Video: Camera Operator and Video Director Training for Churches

But most of the time, if you're using a professional camcorder like this, I'd recommend having it on sticks, having it be a center cam, or maybe a side profile shot like this one. It's gonna look great. It's gonna be easy to operate. One last thing I wanna mention about this camcorder is it does also network in. So you can actually control the color and exposure settings of this camera remotely, and you can actually monitor what it looks like from your video director position. So just in the same way we're able to adjust exposure and shade the color of our PTZ cameras, we could do the same thing with this professional camcorder. The key to camera operation is you always got to make sure you have intentionality and a subject. You just don't want your camera to be randomly pointing into space, even though it might be pointed at your stage or somewhere in your church. You want to make sure that you are clearly capturing the essence of where you want the attention of the viewer to go. So that's why framing and composition are really important. Don't forget headroom. Don't forget the rule of thirds. And when in doubt, just default to some basic compositions like we talked about earlier with that the center up or waist up shot that is going to be helpful for anybody who's trying to view your stream online. If I were operating these 3 cameras for a church live stream, here's the setup that I would be using and how I've configured the framing of each shot.
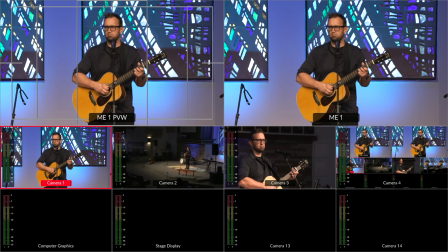1561s
So we've got camera number 1 here. That is going to be a great waist up center shot, and that's again going to be great for following the subject on stage.
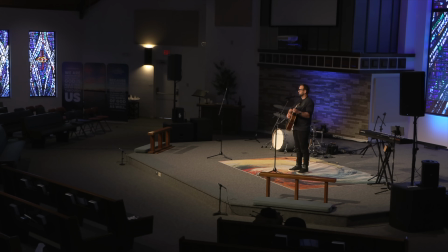1570s
Camera number 2, it's at a great spot to be just showing the context of the room.
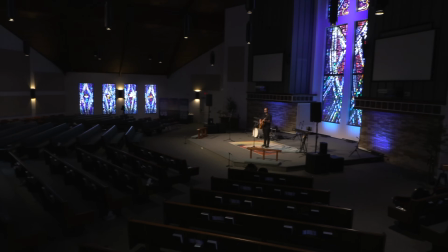1576s
So I would have it wider. I could go all the way out wide here. Maybe this is my shot that I could actually be doing some slow,
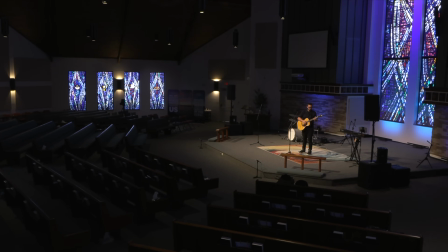1584s
zoom ins and zoom outs to give the live stream a little bit more camera movement.
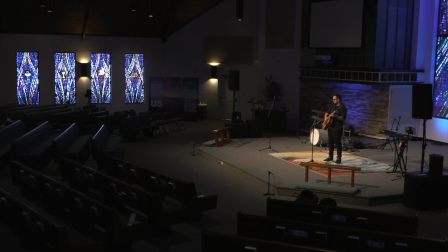1590s
But it's very simple. It's easy for me to operate that and switch to it.
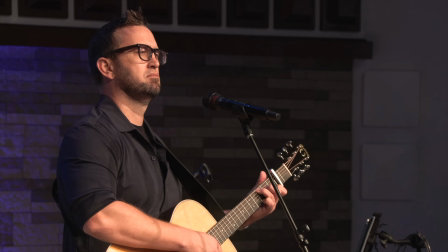1595s
And then camera number 3 could be a nice side profile shot following the rule of thirds.
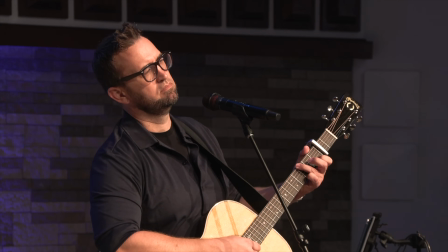1602s
So again, here we only have 1 subject on stage.
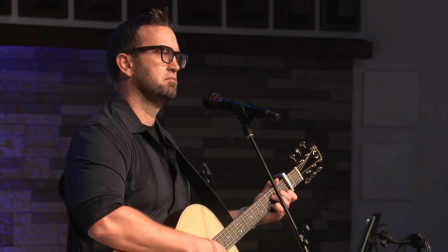1604s
When you have more band members and just more going on, that's also when it would be nice to have a few more cameras.
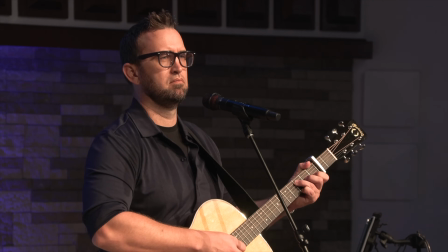1611s
But even with 3 cameras,
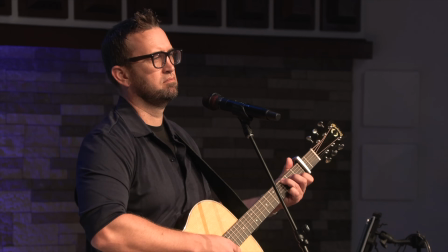1613s
it's not terribly difficult to be readjusting them throughout the service and have great framing and composition for whatever's happening. One of the incredible features about these Canon PTZ cameras is the auto tracking feature. This could really come in handy during the worship service when your pastor is preaching on stage and giving a 30, 40, 60-minute message, and it can get a little tiresome having to track them the whole time with a follow camera. You can automate that process with these cameras.
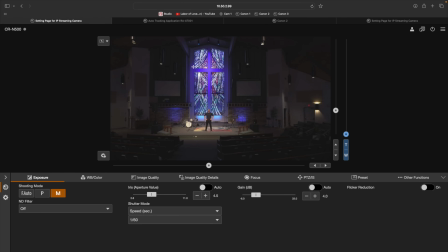1646s
Here I'm in the web browser control interface for the CRN 500, and I'm gonna go to Settings.
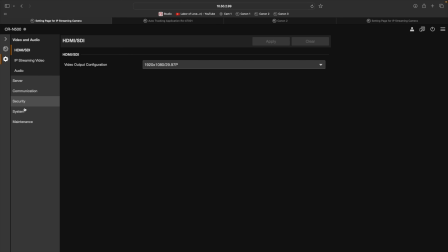1653s
Under System,
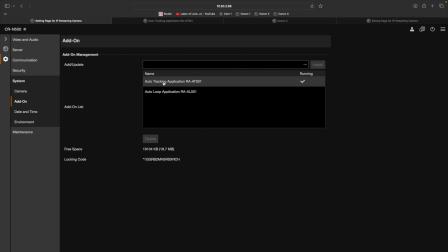1655s
I'm gonna go to Add-ons, and then I'm gonna make sure that the auto tracking application is enabled for the camera. If I select it and if it's not running, there's gonna be a start button down here. So auto tracking is now running on the camera. I'm gonna go back to the camera controls.
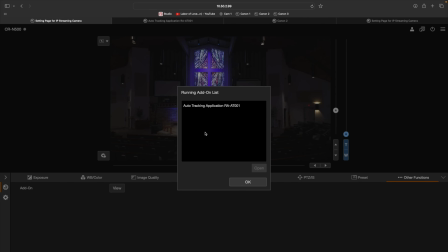1673s
I'm gonna go to other functions here, and then under my add-on, I'll press View, and then I'll open the tracker, and it opens up in a different window.
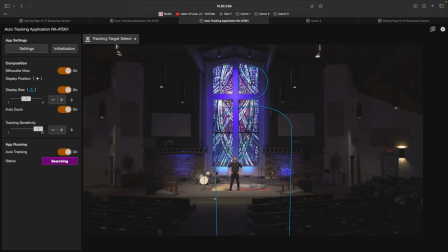1681s
So what's really great about this interface is that they've created the composition guidelines and settings within the auto tracker. So these things we talked about already in this training about framing things properly with headroom, having different waist up shots or knee up shots or feet up shots.
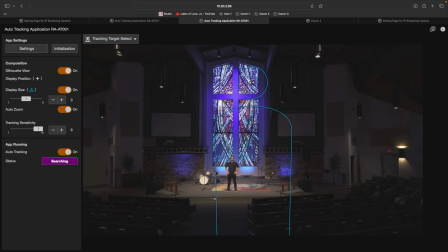1702s
They actually designed this within the UI here for controlling auto tracking. So not only is it going to track the subject, but it's also going to make sure it's composed properly.
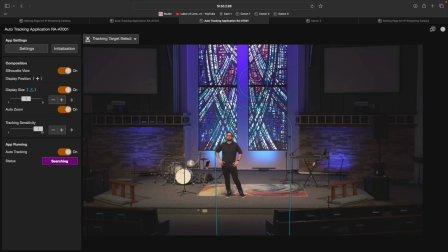1712s
So you can see here on the auto tracker, we have this silhouette that shows the size of the framing.